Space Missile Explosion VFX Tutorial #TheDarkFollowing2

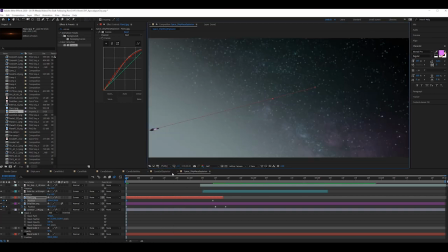24:35 Give it a sense of bit more of a sense of speed. There we go. That's looking way better. Bang. What's really going to help sell this shot? Because right now it's very static and it's just a bit boring.
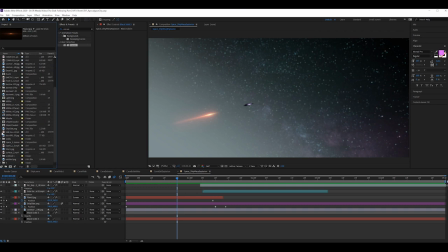24:50 My top trick to do to help get things looking a bit more engaging, so we're gonna add a null down here. We're going to call it shaky. For no other reason then, that's just what I want to call it.
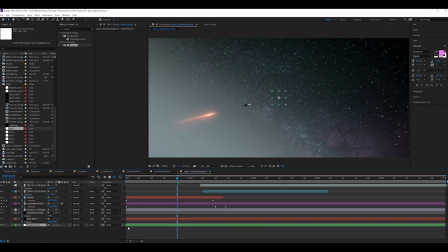25:07 I'm going to make it green. And we're going to parent everything. Are we going to parent everything to it? The idea of parallax is coming into mind here because everything that's closer to the camera
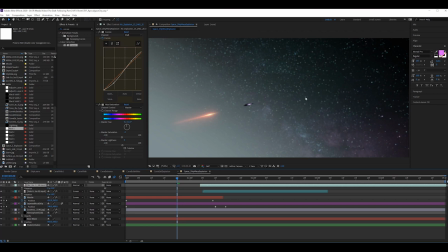25:24 is going to move faster and more violently than everything further off in the distance of the camera, because that's how depth works. But for this shot, is it going to be necessary? I don't think so. For now, let's just play it safe and easy, and let's just parent everything by clicking on this little pick whip,
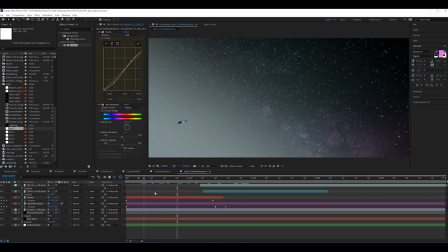25:43 dragging it to shaky. Nothing has changed. That's because there's nothing happening yet. So if we parent, P for position, hold down Alt and click on a little stopwatch, I'll bring up this little transform position here.
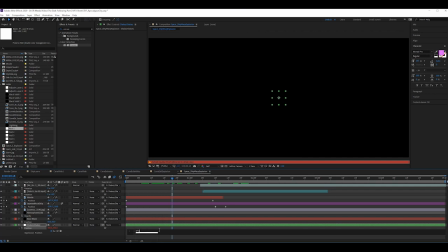26:00 And what we can do, type wiggle, open bracket, 5, 5, 5, 5. Don't press enter, this always messes it up. Don't press enter after that, just click off of it. Because if you press enter, it'll make a new line, which you don't want. You just want to click off.
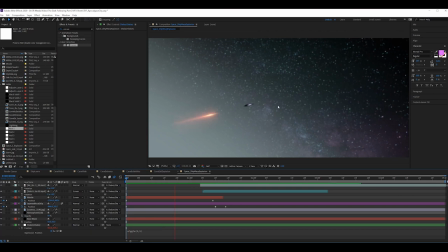26:19 And you'll see what's happening now is we get a little bit more camera shake on everything. And actually, we want to apply motion blur to all the layers now because everything is moving. And it'll be very subtle, but it's just enough that everything looks as it should.
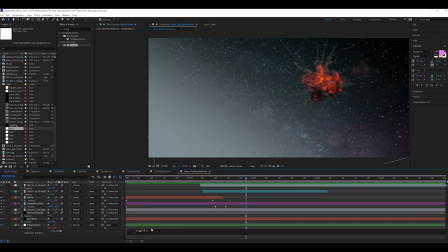26:39 Now, I think that's shaking almost a bit too much. So we move these numbers down, maybe like 2 and 3. There, that's nicer. Now, all I'm going to do for the rest here is in Blender, I'm going to just
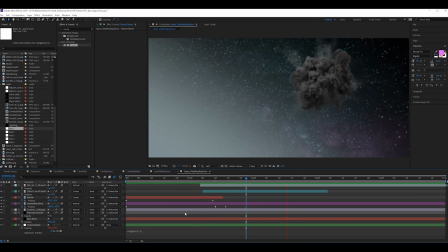26:55 take an image of the side of the ship and get an image of the missile as well and just import them as PNGs. And then we'll be back into this file to help with the final compositing. Okay, so what I've just done now to give a bit more of a distinction to show that Jamie's actually teleporting away,
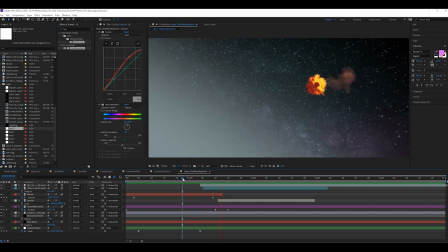27:14 which wasn't very clear before, because at the moment it's just the ship hits and it's you blink and you miss it, which is kind of the idea, but we want it to still be clear that, oh, did he get away, instead of just if you literally blink at this point you're gonna miss that.
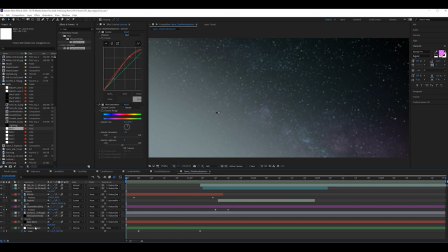27:30 So the other thing I've done quickly as well is add a slight scaling on the shaky knoll, just so we have a bit of a zoom out here, as almost to say like, oh my god, wait, we haven't got this in frame, and to add a bit more realism to the idea of that this is an actual camera shot with a camera person holding it,
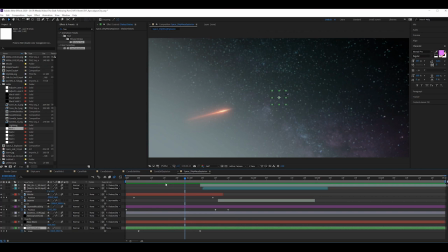27:49 as opposed to a completely CGI piece of video. So the way I did that was literally just scaled from 112.9, very specific, back to 100. I clicked on the little graph editor here, selected both of the points, and clicked on this icon here,
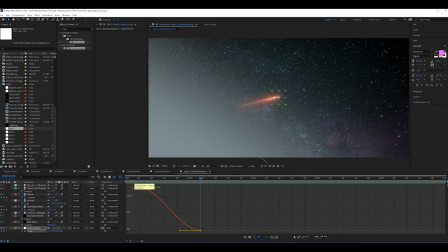28:05 which is Easy Ease, which instead of, no, not the NWA wrapper. Without the Easy Ease, you go from no movement to suddenly it moves and then it stops again. Whereas this Easy Ease gradually eases into the movement and then eases out of it. So it's a bit softer. The idea of a camera zoom being sped up,
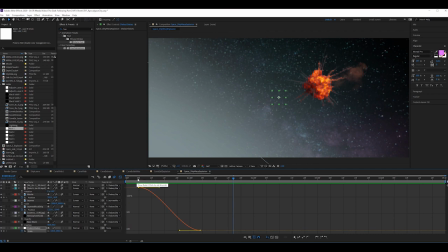28:24 then moving at a certain speed and then slowing down as the camera operator moves back to not zooming.
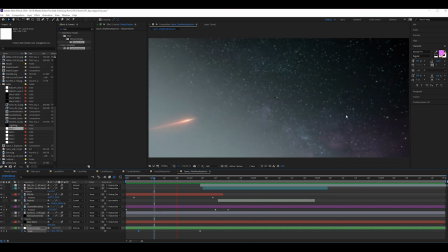28:31 So yeah, as you can see, really hard to tell what's going on there.
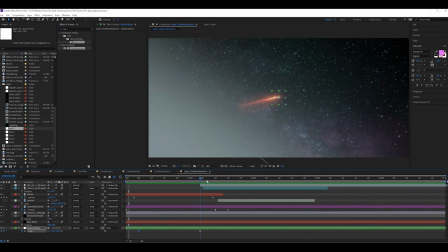28:35 So all I did was duplicate this missile flare, named it Jamie, moved it in on top of Jamie's ship and just parented it to Jamie mock ship, changed the color to more of a yellow color by using the master hue that I already had on it,
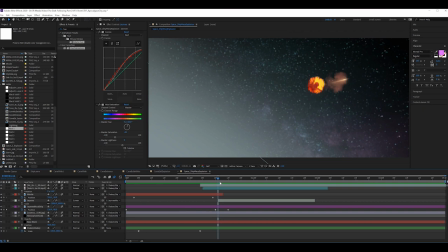28:52 desaturated it a bit, and that just helps draw your eye to this top right corner of the screen. If I play it now, it's just a bit more of a visual clue that Jamie did actually make it out of that situation. I know, model, this is all the beginning of the film. Nothing here is going to spoil anything for the story.
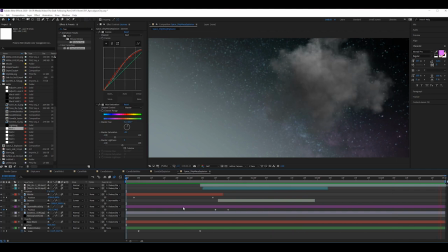29:12 Because, yeah, we couldn't have Jamie locked up in prison for the entire film. But exactly the entire process of what this sequence entails, well, you're going to have to watch and find out.
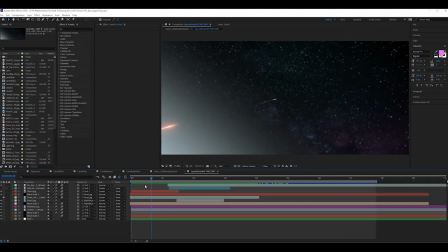29:21 And lastly, the last thing I wanted to show you guys was to give the idea of momentum and speed. The last couple of things that I did were to add these streaks.
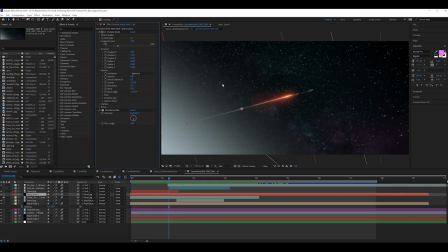29:38 So what I did was take a black solid. Essentially what I did was just add a CC particle world, put the gravity on basically 30 and the velocity to 0.83,
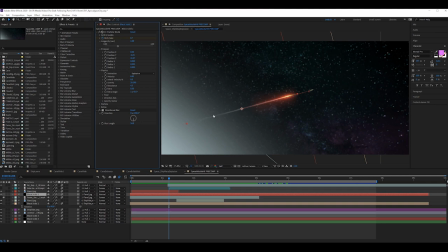29:51 so that it's pulling everything as downwards as it can without turning it into a straight line. and just rotated that black solid to 90 degrees there and parented it to the missile
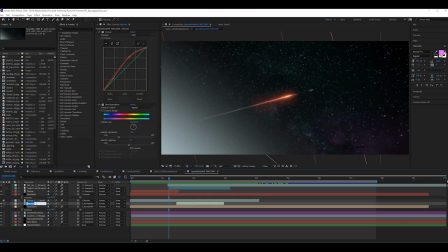30:07 or the flare, but let's call it missile flare, just so we know. There we go. And all that does is it just gives the idea of there is a jet stream behind it. Even though I didn't want it to be like smoke, I still think it gives you that impression of velocity.
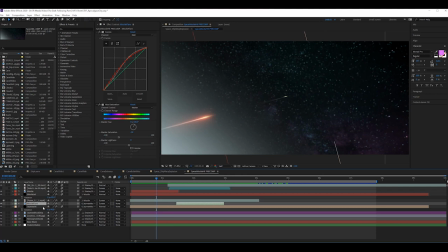30:27 And all I did was duplicate that same black solid, essentially attached it
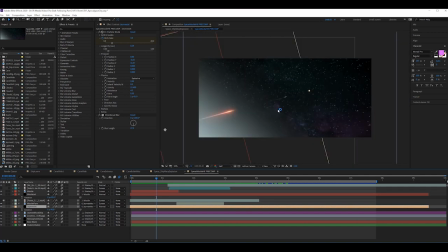30:34 to the ship that Jamie is on, and just made it much smaller again, just to give that idea of velocity, because without it, it just doesn't sell it. And anything you can do that's small and subtle, as I say, small and subtle effects going an extra mile really helps a lot in selling what you've got.
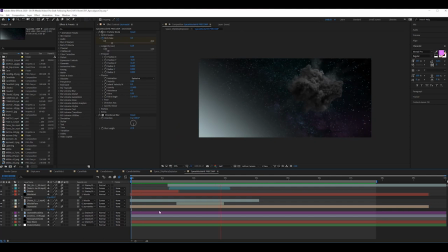30:51 So now if we look at it, that's where we're at. And that's looking pretty cool. I really like that. I actually think the Cosmos could be even darker and even lower that opacity, maybe 182, maybe to like 70.
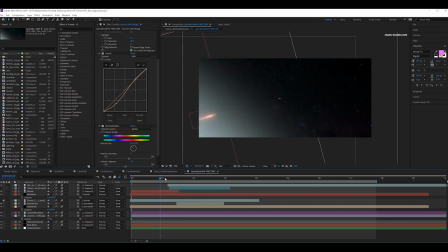31:08 Ooh, let's try 50. Yeah, this just makes Jamie's ship stand out a bit better against the stars.
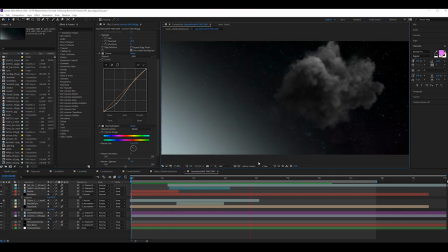31:15 Doesn't get lost in it as much. There we go. I'm really liking how that's looking now. But there's still something missing. Still want to simulate the idea of an impact. Because the moment it just hits, it looks cool, but there's no feeling in it.
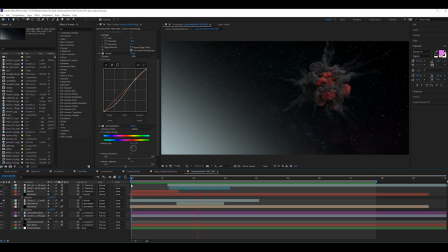31:33 There's no actual energy impacting from the shot. So what I did was select all of the layers, right click, and did pre-compose.
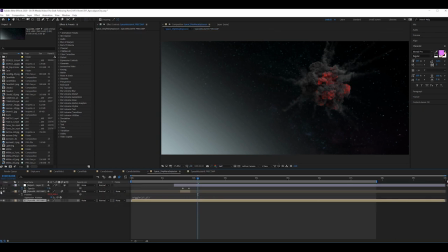31:43 And this took us to here. Now if I take these two layers off, so we just had our pre-composed layer here, and all that is exactly what we had before, the exact same shot as it was, but everything just as one layer. And what I did was duplicate the layer, and at the point where the impact happens, I
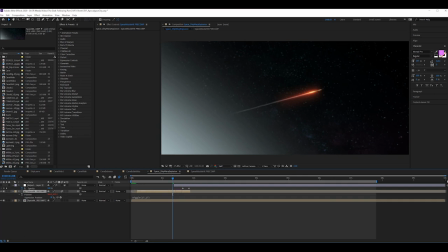32:05 shortened this clip, and with the wiggle value, if we look on here, I applied a really severe 17 and 17, which is really intense shakiness.
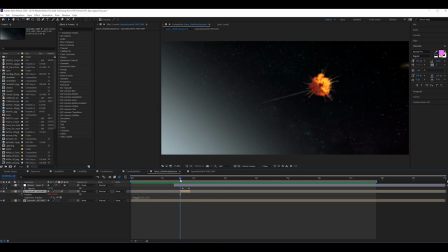32:17 And if I play that through now, you'll notice we really get a sense of impact when the explosion happens now. With the motion blur applied to that layer as well, it looks really cool.